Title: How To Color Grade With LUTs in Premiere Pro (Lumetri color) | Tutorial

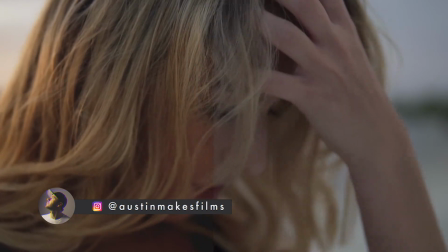[0:03]
What's up guys, Austin Numa here today coming at you with yet another Adobe Premiere CC 2017 tutorial.
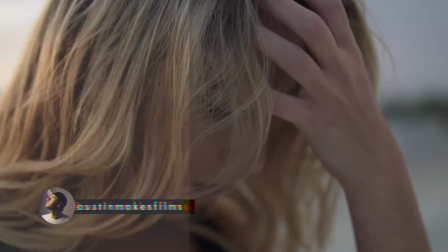[0:09]
Today we're going to be covering color grading and basing a color grade off of LUTs.
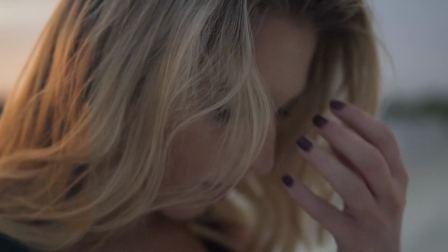[0:13]
This is a commonly requested tutorial that I get and I wanted to share my process on how I color grade.
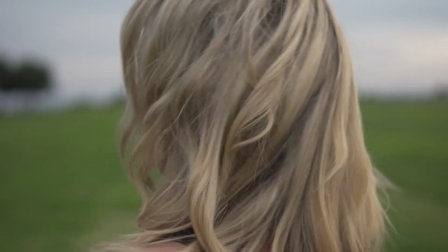[0:19]
I do want to mention that every color grade is unique to each filmmaker depending on your story.
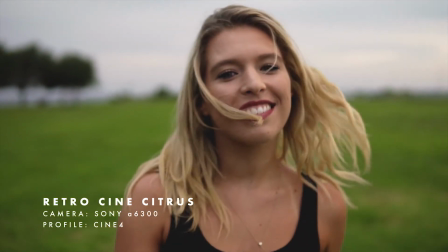[0:23]
Color is a different tool that you can use as a filmmaker to tell your story.
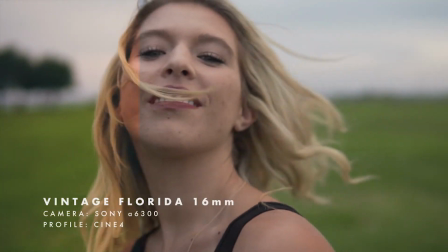[0:27]
So keep in mind that this is not a one-size-fits-all, but merely how I base my color grades off of LUTs.
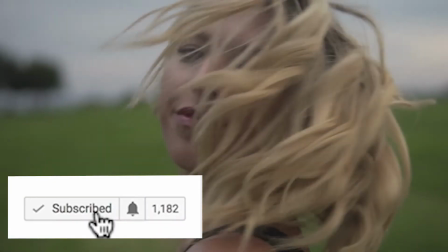[0:34]
So before we get started, if you're not already subscribed to this channel, make sure to subscribe for more filmmaking and editing tutorials just like this one,
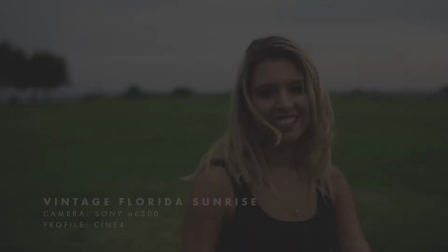[0:40]
and go ahead and connect with me on Instagram to see some of my work at Austin Makes Films. So I've got my fresh clip ready to go.
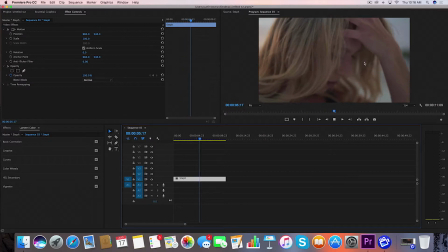[0:46]
This is something that I filmed on my Sony A6300 Cinephore picture profile that was slightly customized. This is my friend Steph, who's going to be helping demonstrate this color grade. So I'm gonna go ahead and start by going over to Lumetri Color while my clip is selected and I'm gonna go under Creative and that's how I'm gonna import my LUT.
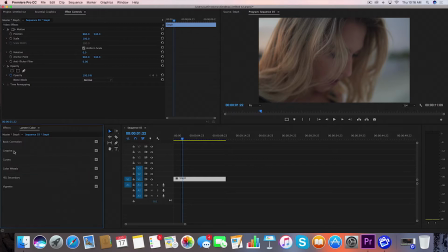[1:04]
You can also go under Basic Correction and bring in a LUT. You have much more control if you come under Creative and bring in your LUT. You can adjust the intensity and a few other things so that's why we're gonna be doing it. I'm gonna go to Look and I'm gonna go to Browse.
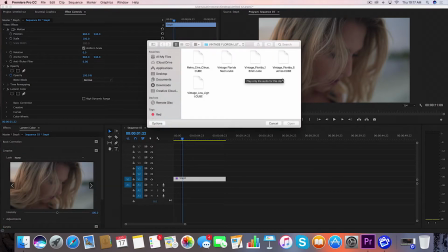[1:17]
Now this is gonna pull up my Vintage Florida LUT pack. Now I do have a code down in the description below for 20% off of this LUT pack if you also want to try out some of these.
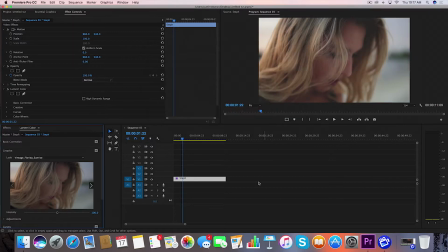[1:27]
So I'm going to go ahead and start with Vintage Florida Sunrise. This is a part of the LUT pack. So as you can see it definitely adds a couple changes in here and we're going to go ahead and color grade based off of this.
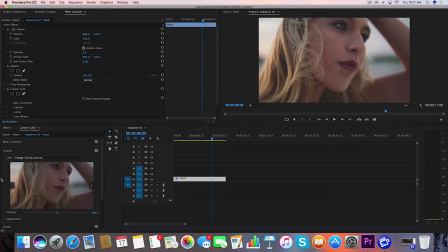[1:38]
You can't just slide a LUT on and expect it to be perfect.
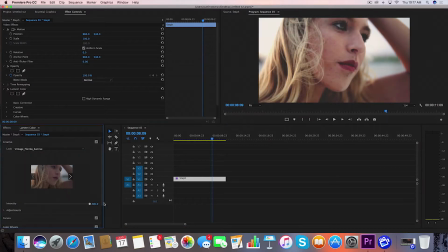[1:41]
So the first thing we're going to do is go down here to Intensity and this is where we're going to adjust how much of the LUT we want to come through on the final footage. So I'm going to bring this down to about 85. I feel like it's a good look for this.
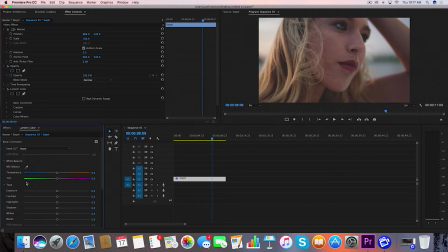[1:54]
Next thing I want to do is come up here to basic correction and this is where a good bit of your correction is going to take place. So I think the exposure looks good on this one. I'm going to bring my contrast up just slightly. I'm going to bring my highlights down because back here you see just way too much of that bleeding through.
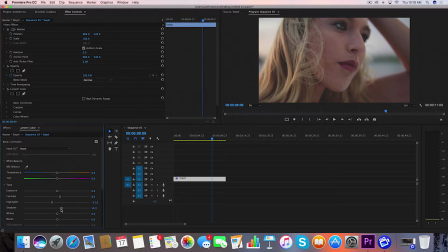[2:10]
I'm going to bring my shadows up just a little bit so we can expose her a little bit more. Not too much with this one, maybe about 11. I'm going to bring my whites down slightly because there's a little bit too much of that in this and then we're going to bring the blacks down just slightly
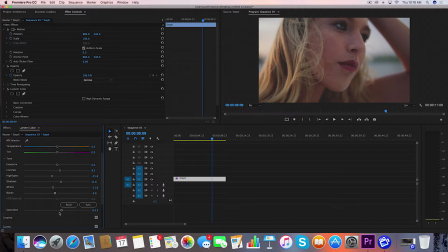[2:26]
I can also change my saturation down here I'm going to bump this up to about 114 because this LUT naturally takes out a little bit saturation so I'm going to add a little bit of that back in just for this color grade and just to kind of show you variety in this then
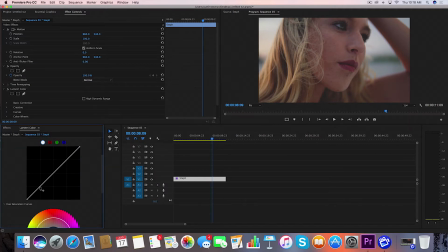[2:41]
we're going to go down here to curves and I'm going to set a couple points along this line and this is just the general curve and this is a very basic color grade that i'm showing you guys i'm going to bring this up slightly okay that looks good
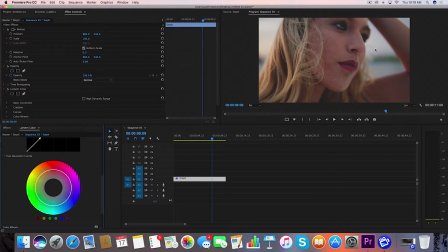[2:55]
i want to bring the skin tones back a little bit more and since we have some orange colors within this lut i'm going to target that area by selecting a couple points in between there and then i'm going to grab a middle point and pump that up just slightly not too much though
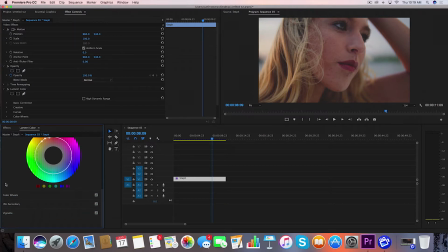[3:10]
right about there so we bring a little bit color back that way as well then if we wanted to and i wanted to bring out the red in her lips a little bit more then maybe what I'd want to do is come here with the eyedropper and then maybe grab that one point and
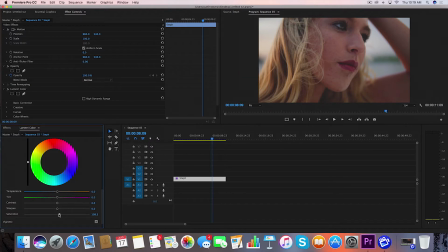[3:25]
I'm just gonna add a little bit of saturation of that not too much at all right about there and that kind of pronounces it just a little bit more for me then I might want to go down to vignette if I want to add a little bit more of a vignette to this I could either add a white vignette
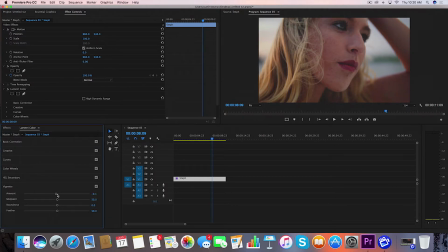[3:40]
or a darker vignette if you are gonna add a vignette don't go crazy with it like this just unless that's the style you're going for. To me, it's not something that I would do, so I'll take it right about there. So that's kind of how I base a color grade off of this particular LUT.
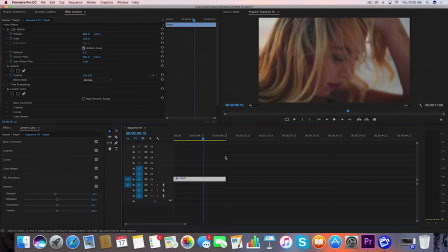[3:54]
I'm going to show you another example that I would use within this color pack just so you can kind of see how it varies a little bit.
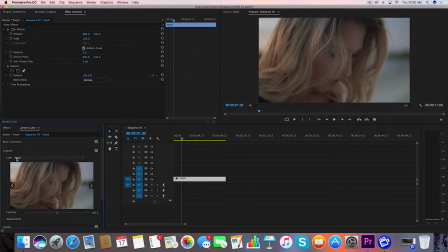[4:01]
So I've got fresh footage again. Let me go down here to Creative and I'm going to pull in another LUT using the Look tab.
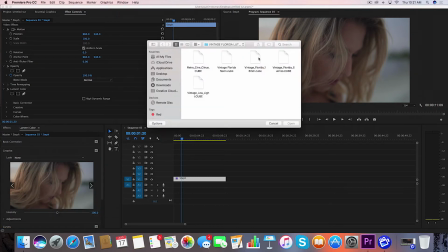[4:07]
Let's use Vintage Florida 16 millimeter.